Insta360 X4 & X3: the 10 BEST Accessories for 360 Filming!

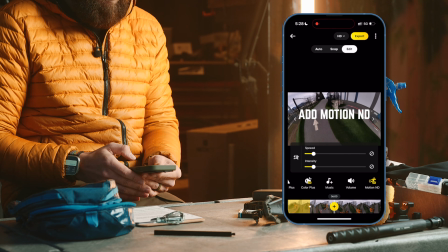8:18 So I've been reprocessing some of my old footage for my 360 guide,
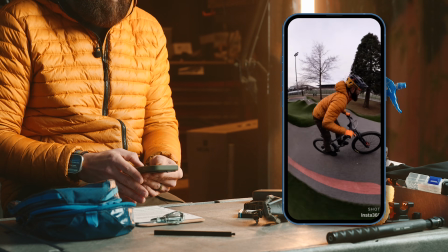8:21 and adding that motion blur feels like one of the missing pieces to really drive home the feeling that I'm going for when I use these cameras for point of view shots.
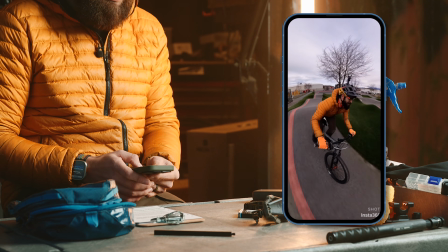8:29 And I love this for biking, snowboarding, anything fast moving, cars. It looks awesome. Often on the drive home, if someone else is driving, I can export out several clips, edit it to music, and upload it by the time I'm home. And then that's just a fun way to share a thing that we got up to that day, and it doesn't become all this extra. I want to thank Insta360 for sponsoring this video. Obviously, a ton of the accessories that we are using are actually made by Insta360 themselves, but more importantly, the actual cameras themselves. I've got an exclusive link for you down in the description for if you want to pick up an X3, you can get a free accessory along with it. That's pretty fantastic. Make sure you use my link in the description. Thanks Insta360 for sponsoring this video. One of my favorite party trick mounts for just a shot that looks
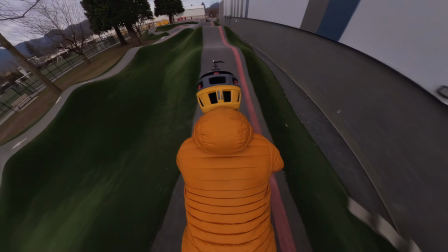9:11 really unique and gives the viewer sometimes a sense of how in the world did they capture that is the unicorn mount. The essential here is that you mount to the top of your helmet. You don't want it to the front, you don't want it to the back, because you want to be able to flip this mount from the ponytail to the unicorn mount.
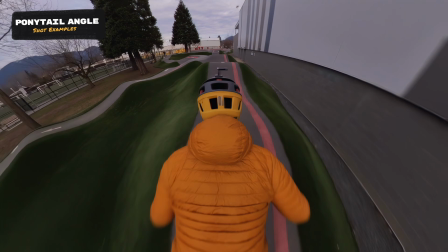9:27 Those are just awesome names for camera angles. And you can go back and forth between the two, which is what makes this really flexible.
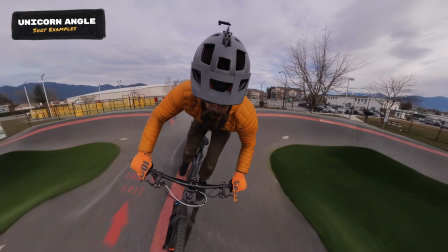9:34 And now I filmed an entire 5-minute section on using adhesive mounts for the full in-depth masterclass guide walkthrough for my 360 filming. I definitely go into a ton more detail, but one quirky thing about the setup that we will dive into here is that for snowboarding,
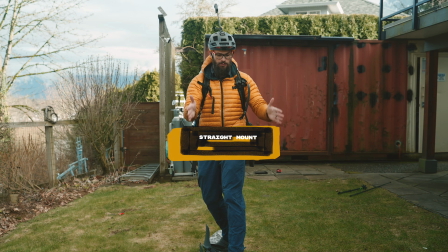9:50 I mount mine off on an angle. And the reason for that is that when I'm snowboarding, my head is not facing straight down the hill.
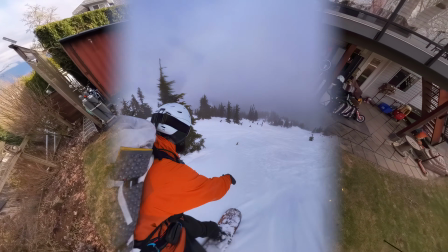9:56 So I want the camera to be coming from behind me to show where I'm going. And I like that off to the angle, off to the side.
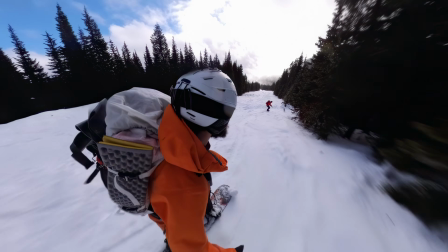10:03 It just ends up working the best for snowboarding. If you're skiing or mountain biking, definitely lined up straight.
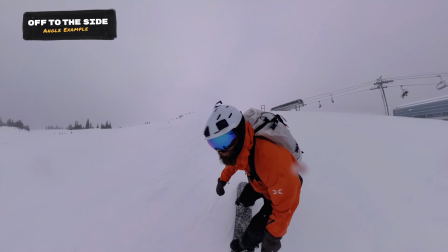10:08 But the cool thing is that if you flip forward, you can get a really sweet reaction shot of someone's face as a point of view of their expression as they're maybe doing something scary.
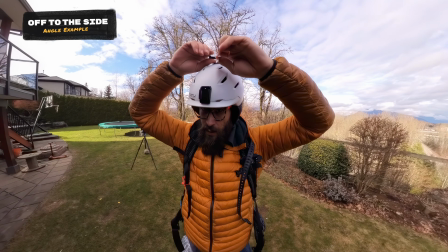10:16 And I learned this from when I was filming on Amazing Race here in Canada.
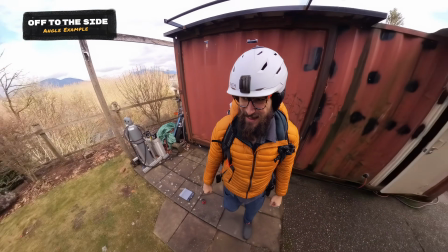10:19 All of the action point of view shots were off to the side like that because it's a more flattering perspective than just straight on someone's nose with a wide angle camera.
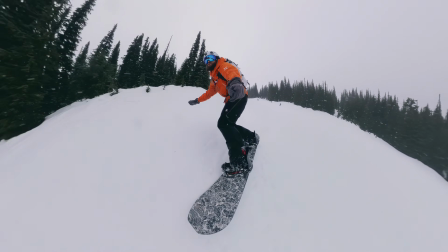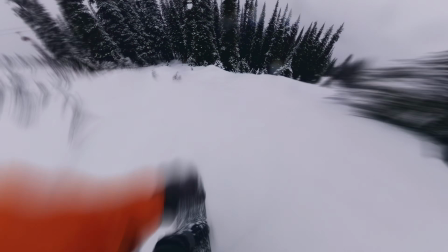When you have the camera mounted to this, you notice it.
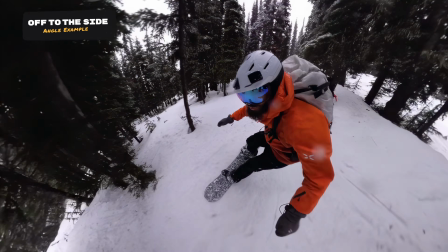10:41 So I personally wouldn't use the unicorn or the ponytail mount if I'm doing something that's at the limits of what I enjoy doing.
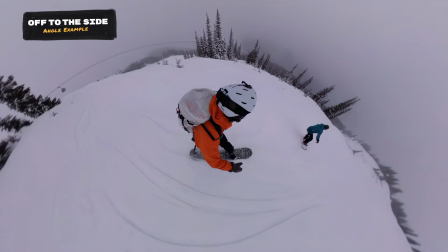10:48 Like I'm not gonna go do my biggest drop with a setup like this because you do kind of feel it on your helmet. What you can do is attach some counterweights to an action cam mount. So if you have it behind you, it will have the helmet sit more stable on your head. And this becomes especially helpful if you're gonna do my next little unsanctioned tip here. You're entering into territory where you're willing to break your stuff. So just don't cry home for warranty if you do this. But I like using these extension tubes all over the place. Sometimes 6 inches makes all the difference.
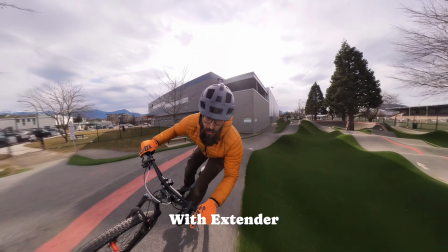11:19 It's a good average 6. Basically, that further duration from the body allows you to get a little bit of a perspective that shows just more of what's going on,
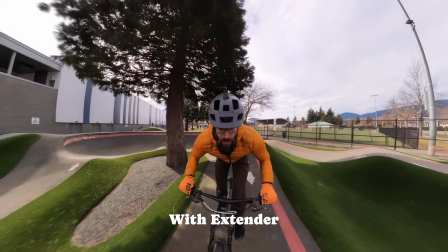11:28 especially then when you flip to the front, you can see more of the person's perspective. You can see more of their face.
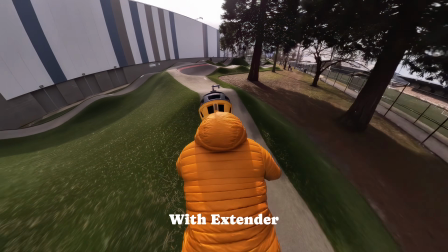11:34 So don't send me any notes from your chiropractor if you're complaining about your neck because you put on this heavy weight on your head.
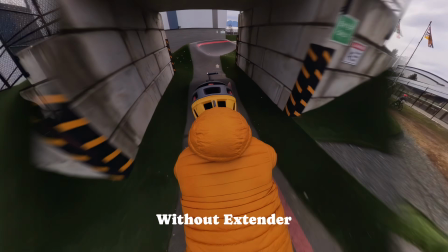11:41 And I don't want to hear about it. This is just my experience. You do whatever you want to do. Another awesome accessory that I've just started using is these magnetic quick release mounts. I got these for the Ace Pro and they work fantastic for that, but it's cool being able to just swap through the different cameras that might be in your arsenal. So I'm using it right now on the 360 camera. It allows you to, while you're wearing a helmet, quickly put the camera on. You can take it off. This is really awesome. And it's got a special feature up its sleeve, which is these tabs on the bottom for action camera mounts.
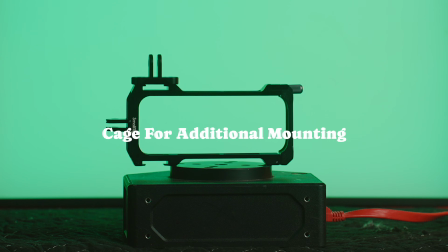12:11 So I used to use the Cage because the Cage has these action camera mounts at the bottom. But now that I have this mount, I use these tabs now a bunch whenever I want to attach the camera to just these quick action camera accessories because that's a really sweet, easy thing to do.